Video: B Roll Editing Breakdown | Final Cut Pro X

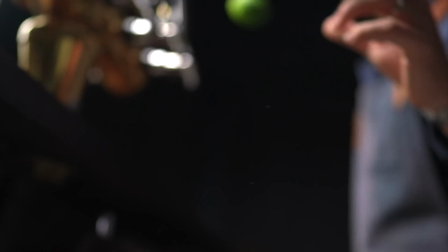418s
And when it comes to that lime toss,
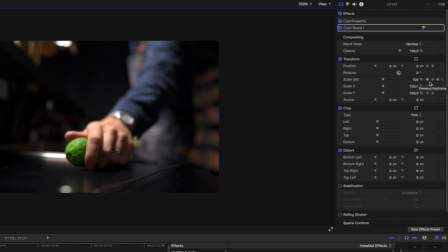421s
it was a little bit of a keyframe in the beginning to give it a little bit of like a zoom-in feeling to it, and then as he throws it up,
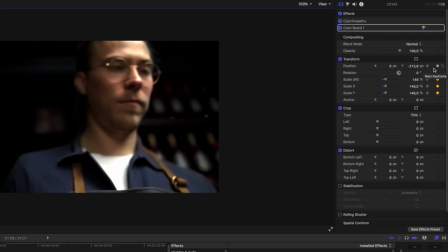429s
we could keyframe so that the camera is basically panning up like with the line but I also keyframe the position the scale so
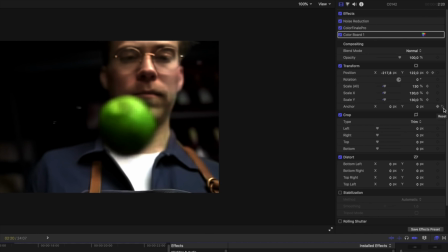439s
that we could track the line in the shot to make it feel like we're moving the
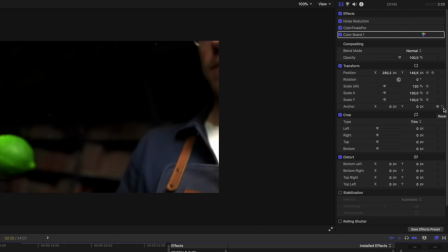443s
camera more than we actually did so it looks way better when you have
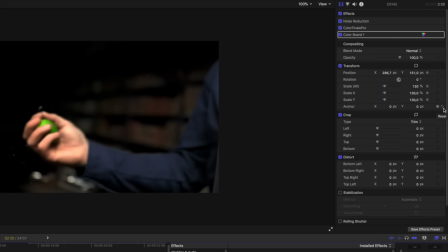448s
the keyframing in place than if I just had the original shot as I got it but I think it turned out cool it looks like some kind of like, oh, matrix pan.
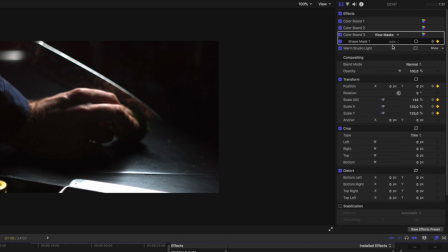460s
As he's cutting the lime, I wanted to have a little bit of a red tone into this shot as well,
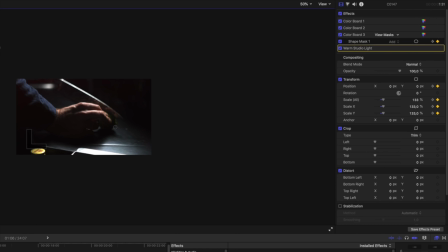466s
because we didn't have anything that was matching with our previous setting that we had. So I added in the warm studio light flare from M Flare 2 into this as well. And it gives us a little bit more of an ambience to the shot and looks a little bit better.
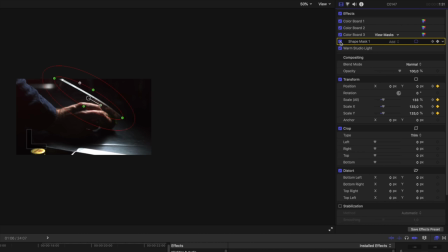483s
And then I color corrected with a mask over the knife to brighten that up so that you can see the pattern of the knife a little bit more than if you just were to color grade without brightening up the knife. I also zoomed in on this and adjusted the keyframes on both the position and the scale so that we could
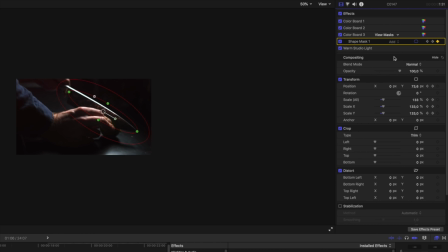503s
like control the entire movement slightly more than we otherwise could.
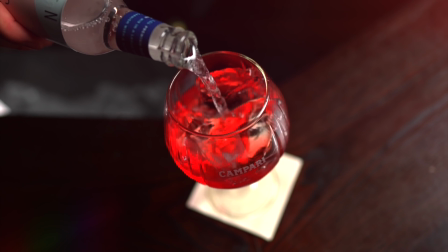509s
And when he pours the tonic i wanted it to feel a little bit like we
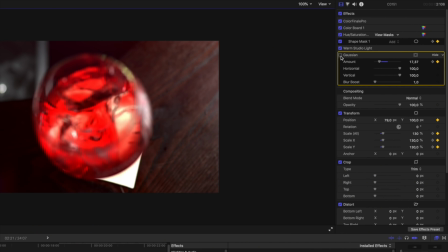514s
were zooming out and uh having this like going from a blurry
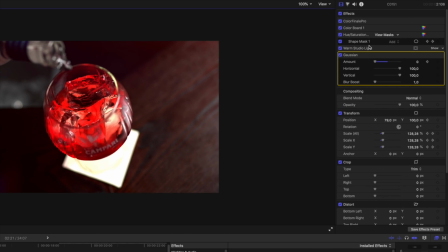518s
background into sharpness so what i did here is that i added on
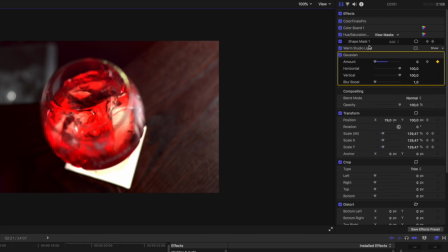523s
a gaussian blur and keyframed the amount of it so that in the beginning
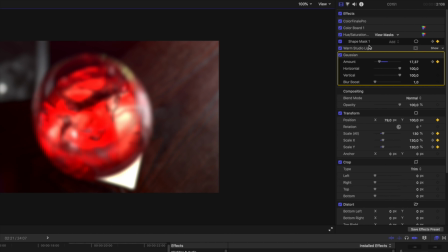528s
we have it set to like 17 and then it goes down to 0 as the glass is coming into focus and this turned out really good because as we are reducing the Gaussian blur the background becomes more blurry
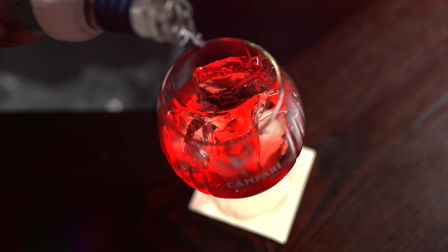542s
but the glass is coming into focus and it works amazingly well to sell the
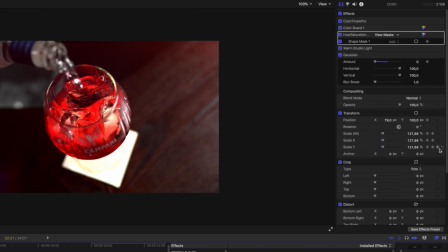547s
entire concept. I also added a little bit of keyframing to this so that I zoomed in in the beginning and then zoomed
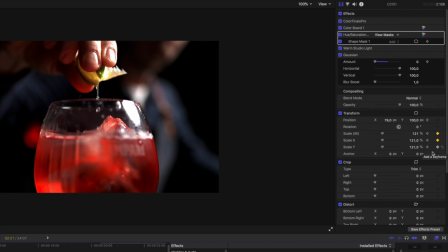553s
out and then adjusted the position ever so slightly on the shot as well.
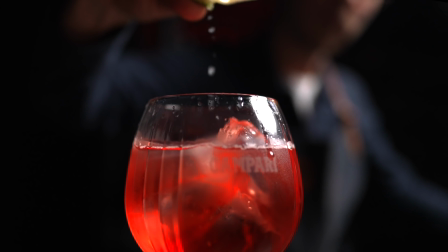558s
As he goes forward and like squeezes the lime I added a little bit of stabilization
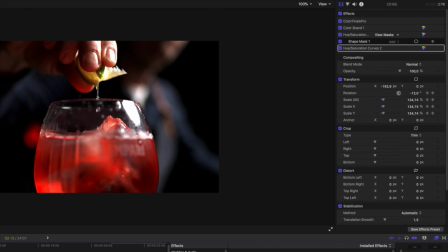563s
in Final Cut Pro and set it to automatic which works really well and
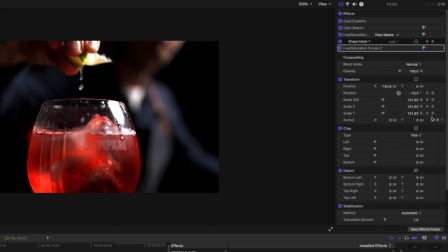568s
then I decided to add slight keyframing to the scale
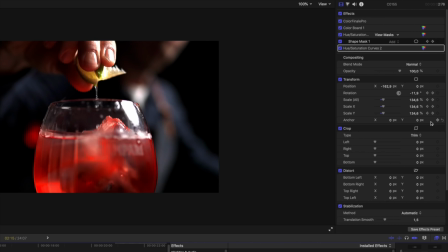573s
of the clip and also rotate it so that it looks like it's actually level
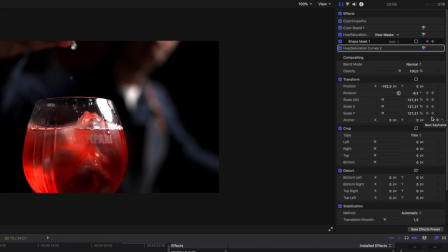577s
with the camera the entire shot because I think I got it like slightly off axis
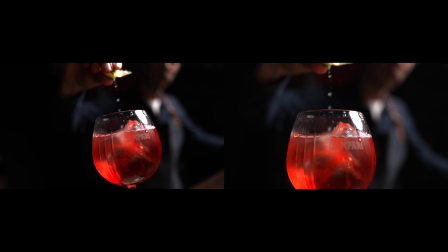582s
so this looks way more professional much better and gives us a little bit more of a thought out shot than what we initially started out
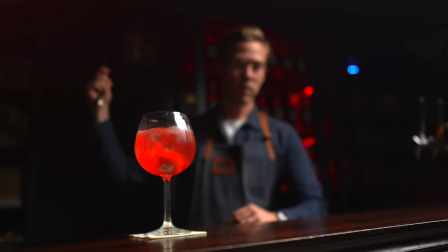592s
with and this shot I also zoomed in with some keyframes to make
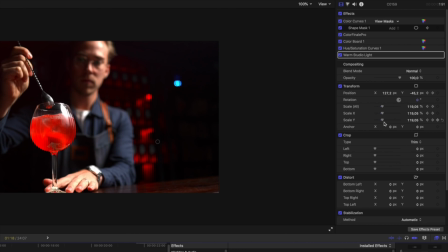596s
it feel like we were moving closer than we actually were with the camera And since we're shooting the majority of these shots in 4k 120 We will not lose any kind of resolution to talk about because it's not gonna be noticeable on YouTube or Instagram and it still gives us a lot of details to play around with and
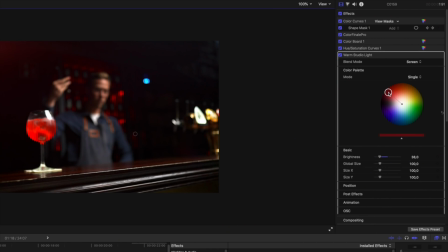616s
I also added in a flare to this shot as well to give us a little bit more ambience in the shot and make it feel a little bit more alive. And then I also did some slight adjustments to the hue saturation curves and masked that out to match
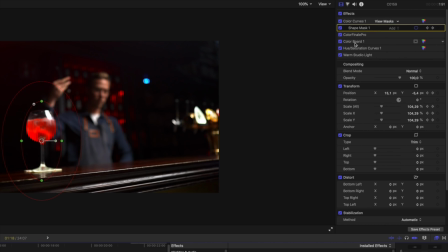631s
the glass so that it tracks the glass the entire time and makes it look more vivid than it otherwise would. And I think it turned out really good and makes the whole like pop out and feel a little bit better.
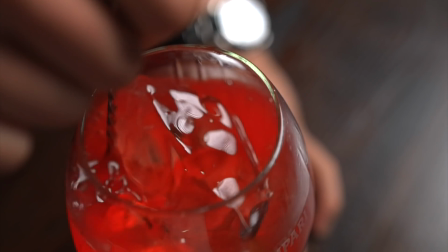646s
For this shot, I basically did the same.
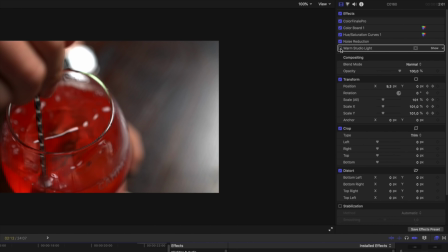647s
I added the flare in the top left-hand side of the shot and then dragged the scales so that it zooms in on the shot ever so slightly, even though we're moving the camera, but it gives us a sense of a little bit more smooth shot closing in on the actual movement.